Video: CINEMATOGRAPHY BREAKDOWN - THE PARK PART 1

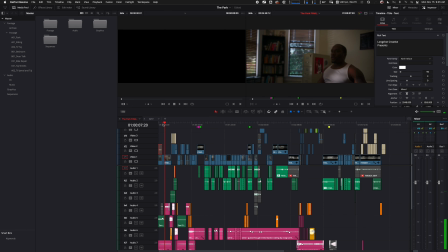It's like 2-second shot, right? So fuck it. Who cares? So this shot, you can see it's pretty much on a desk, and this desk is pushed right up against the wall of the window. So if you wanted to make this prettier, you could move the
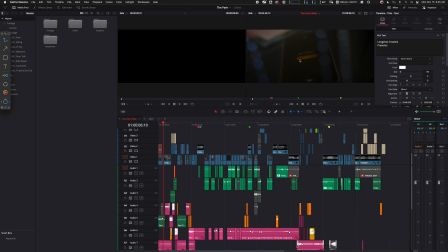desk further away from the wall, so you have more space to light, and then you can, whatever you want to put, you can put like a little falconized light overhead or a light mat or a tube or something like that, diffuse it just to kind of get more contrast on it. But I said, screw it, it's not really like an important shot right now.
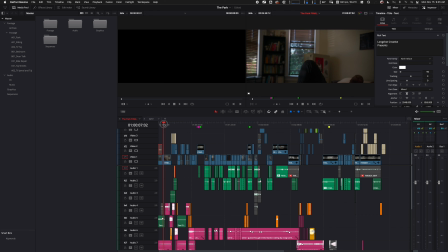On to the next shot. This is where our character Jamal, he wakes up, right? And that same lighting setup we had in the beginning, same thing here, nothing has changed.
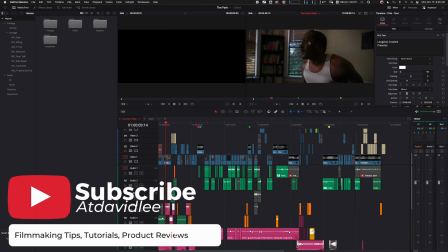I wanted to go with more hard light on the body.
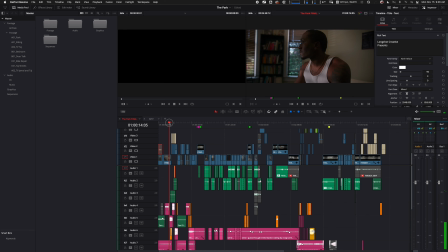softer on the face, and we might be able to get a little bit, actually let me do this, take the scrubbing off, right? So again, more hard light on the body, and this is where that 120D comes in, because the 120D is pushing more level on him,
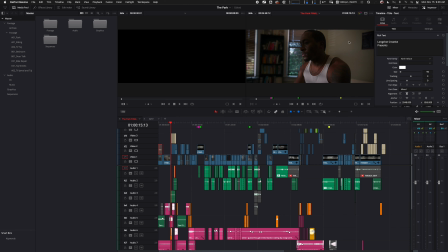and then the 4500, again, it's still giving us our general just room tone here, right? And you know, how can you create more interest, right? Use the blinds, create patterns, use the blinds and have the forces shoot through the blinds, right?
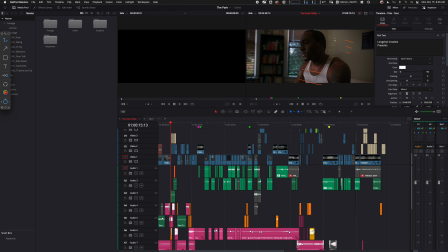Creating little patterns here, right? Even on the wall, right? Little patterns here. I feel like this is a lot of empty space though, to be honest, and I wish we could have had more set decoration. I actually bought like posters on Amazon, like basketball posters, Kobe Bryant, Michael Jordan.
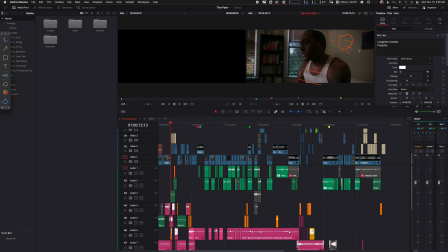But for some reason, I think my mind was just blanking out at this time, and I put them on the right side and not on the left side, you know. So just goes to show you, you know, when honestly, I wish I had an AD. I didn't have an AD.
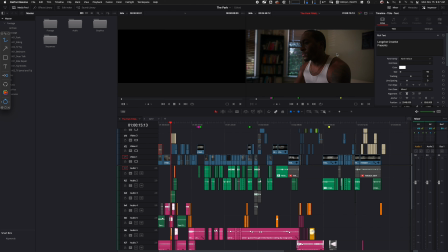I didn't have a script supervisor, and I wish I had those, because I was directing it, I was DPing it, I was operating it. But I also had to be the AD, you know, and unfortunately that just, sometimes it doesn't work out when you have limited crew, right?
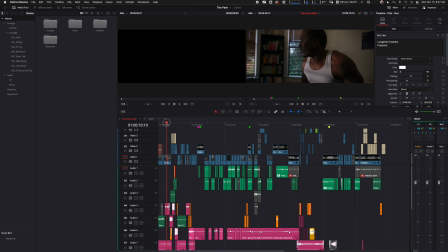All right, so next part is montage stuff. I don't think anything else here. Yeah, no, we didn't have any other lights. And then again, neg, just camera right, all right, same thing.
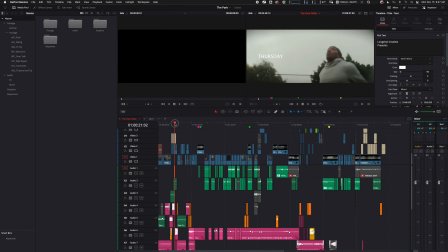Montage stuff, this is all just, you know, run and gun, just use available daylight kind of thing, right?
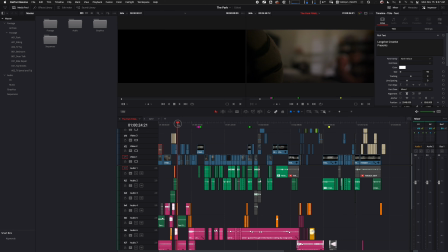Overcast, okay. Back in the room, we go for the insert. We rack focus from the basketball straight to him. Now, this setup, I was fucking around for like 10, 15 minutes, and I just, you know, said screw it.
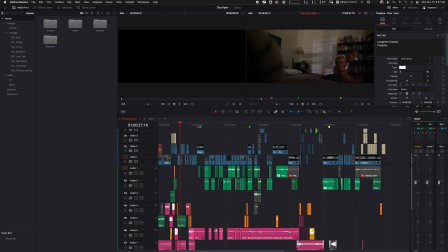Because again, we have that hard light coming in, right? We have a lot of patterns here, which is awesome. But we had a hard light coming on to his face, and it was a little bit too hard. So I tried using a 4x4, I think magic cloth at first, but the magic cloth was just, it was too much.
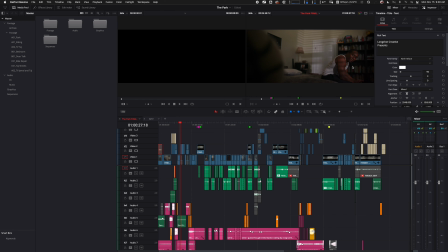And the 120D, even of going straight into the magic cloth, it just wasn't enough power, right? Even at 100%. So then we tried quarter grid, and quarter grid was looking a little bit too sourcey, right? So it's, how do you find the balance, right? How do you find the balance between something looking too sourcey and underexposed, right?
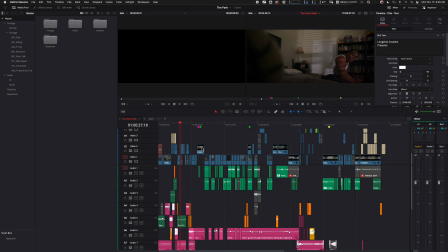And so I said, you know what, this isn't working. It's already been 10 minutes. We're fucking around with this thing. Just screw it. Let's just go hard light, right? And you can tell here, right? Especially if I go full screen, right?
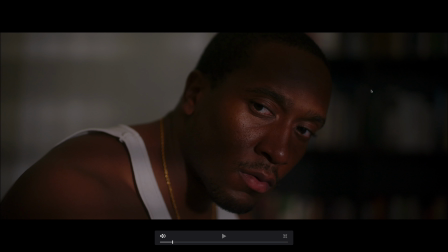You can tell like the hard light's pretty harsh on his face. You know, if I had quarter grid, but if I had maybe like another Forza 500 or something just with more output, even maybe a light matte, you know, a light matte +3 or +4 with just like quarter grid, the quarter grid diffusion, it might have been enough.
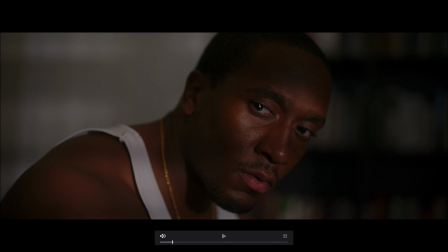I didn't have that at the time. And then, so, you know, we're going with the hard light here, right? But at least we can have like some patterns here, right? Dark, light, / dark, light. I believe I was at a 2.8. This is on the 20. This is on the 50mm Sigma, I think.
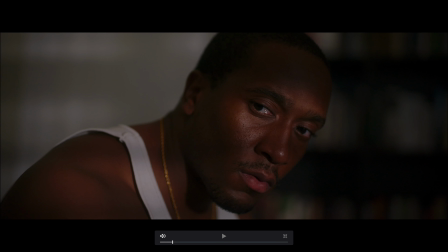But you can see only the near side eyes, and only this eye's in focus.
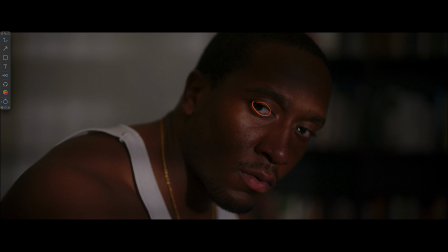Whereas this one, like the shot with depth of field, you know, like the depth of field in the full frame is crazy, you know. But if I stop down to like maybe a T4, probably could have got both eyes in. So, you know, little food for thoughts.
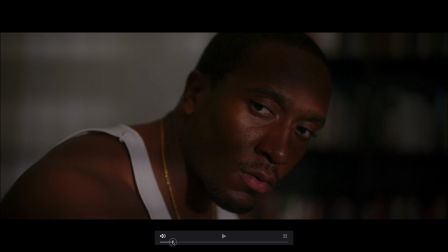Okay, and actually, you know, note to self, I'm gonna keep this in full screen, that way you can see everything, because you don't need to see the timeline.
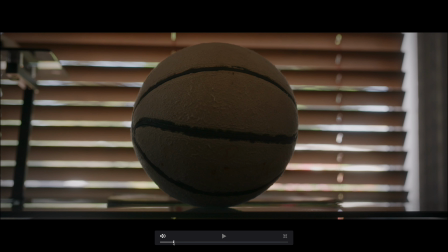Okay, insert shot of the basketball. You know, it is what it is, right? We have the windows, we have the we have at least a little bit of light coming above. I think this was just really just room tone. I didn't really do anything with the light, you know.
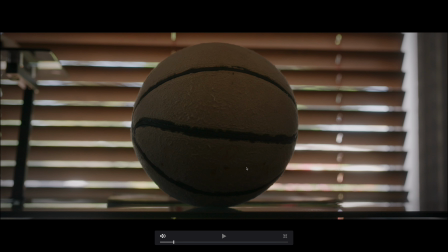And then in the grade, you can add a little bit of crunch just to kind of create some shadow, right? So it's a basketball shot.
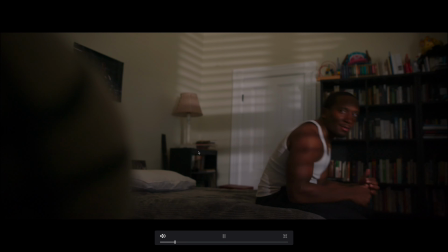It's a couple seconds long, not too bad, right? We go back, okay, use a knob, go back to the wide, he grabs the ball.
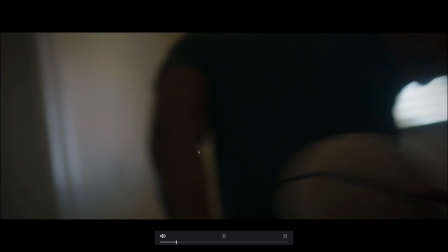Montage stuff, again, this is just run and gun, right? Shot up the field, just little loop-de-loop, boom.
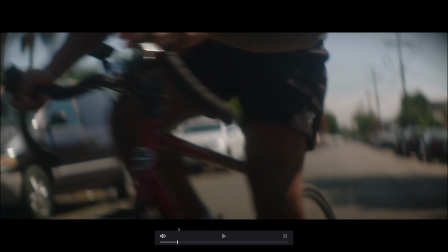And then, so now these next series of shots, 1, 2,
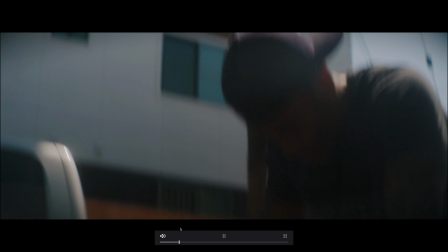3, 4, 5, 6, montage kind of stuff, right?
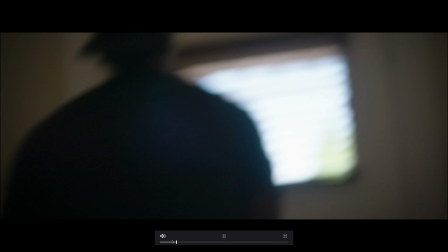This is a trick if you don't have a lot of budget, right? So here, as he goes through here, right,
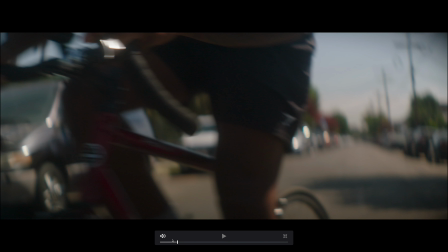is either you have to go past the person, they have to go past you, or you do it at the same time, right? When you're creating these montage type ads where you don't have like a pursuit car, you don't have a Russian arm, you don't have a really wide street or road to work with, right? Is you have to create the motion by yourself, right?
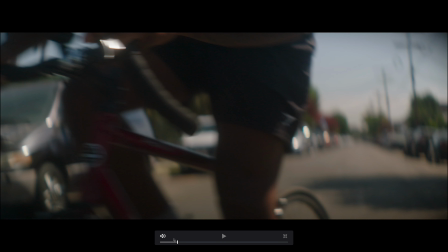So in this instance, I'm letting Jeremiah, who's the actor, ride his bike past me, right?
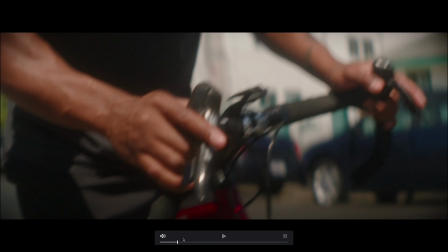Again, quick cut, go to the next one. Now this is really just, if you like, you have to like play it frame by frame, right?
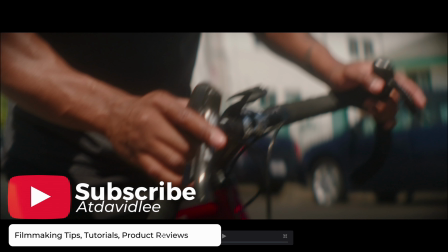This is just me standing next to him, shaking the camera, right? Shaking the camera and then telling him go, right?
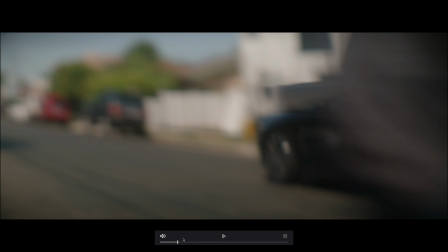And then he pulls off, right? And then we also do some speed ramping.
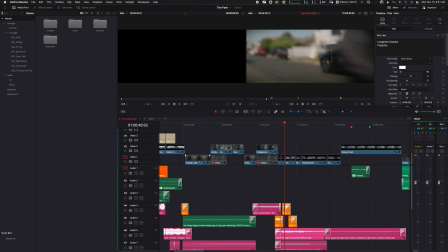I think we did some speed ramping type stuff. If I go here and then change clip speed, yeah, see, so 120%, right?
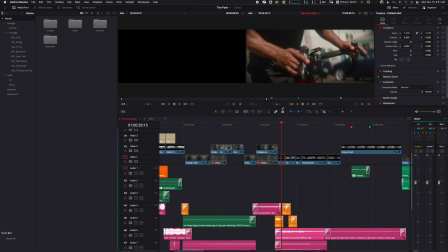You're just kind of creating some motion with it, right? And then I think in the grade I did, actually I didn't even add motion blur to this, right?
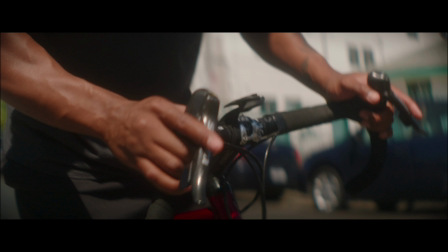So I could have added motion blur to make it more realistic, right? So lighting wise, this is just available light using the sun. We're in the middle of the like 11 a.m. or so, 11:30 a.m.
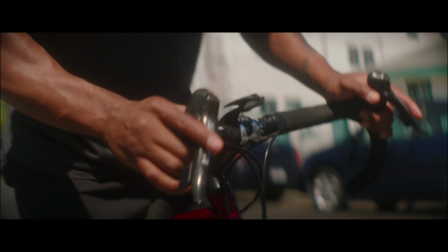So, you know, we're just trying to either use backlight or just shoot in different directions to kind of create the montage, right?
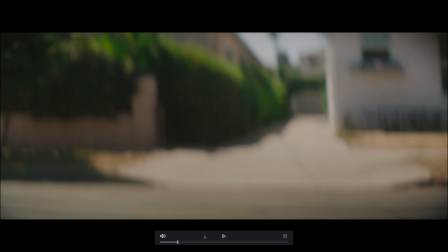You keep going.
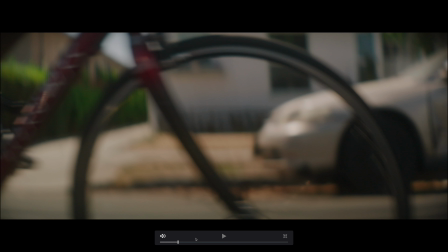Now this part is basically just me running next to Jeremiah on the bike while he's riding at like super slow speeds, because obviously I can't keep up with the bike, right? But then in post you can increase the clip speed 120%,
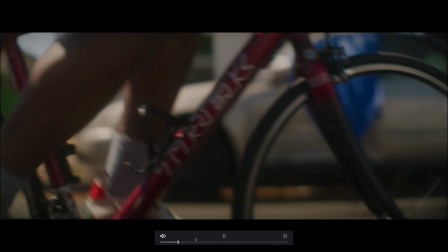whatever you want, right? So there's that.
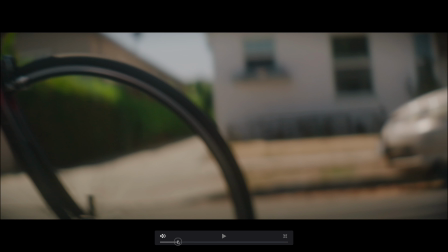This is an example of, I think I was slowly backing up while he's riding towards me, right?
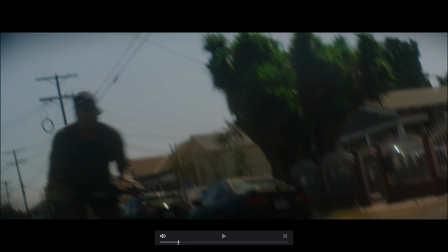And getting a little camera shake here and there to kind of create the mood. And this is one of those shots where kind of a funky ass shot, like I'm not even level with the horizon, not even close to, right? But montage, who cares, right? This is where he's riding past me and I'm also running past him, right?
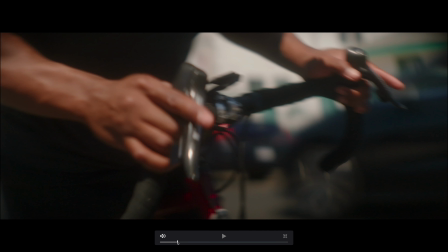You're getting that vibe. And then again, just lighting wise, right? We're just using backlight.
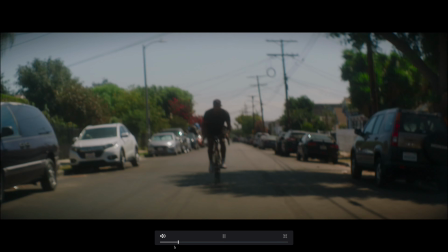Okay. The next part is where his bike is, you know, breaking down.
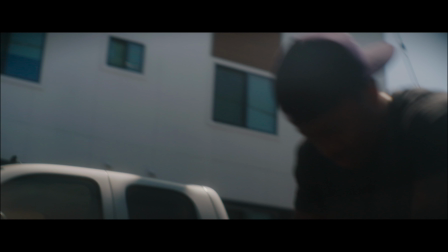He's like, what's going on here, right? Again, little handheld action. Still using our backlit sun, which is right here, right? And honestly, I didn't have the resources or tools.
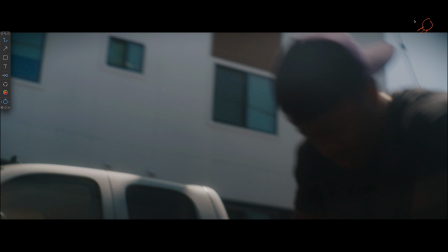There was a lot of traffic, so it probably would have been really unsafe for me to put up an 8x overhead, or I mean, even at this point, like if you're gonna do something like this, okay, find the sun, get the backlight.
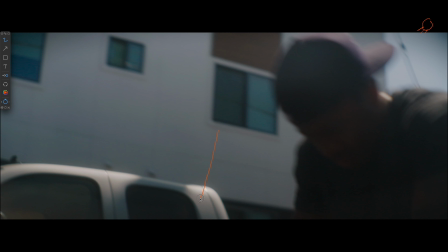You could have a grip walk with like a 6x6 solid, just to create this shadow side, right?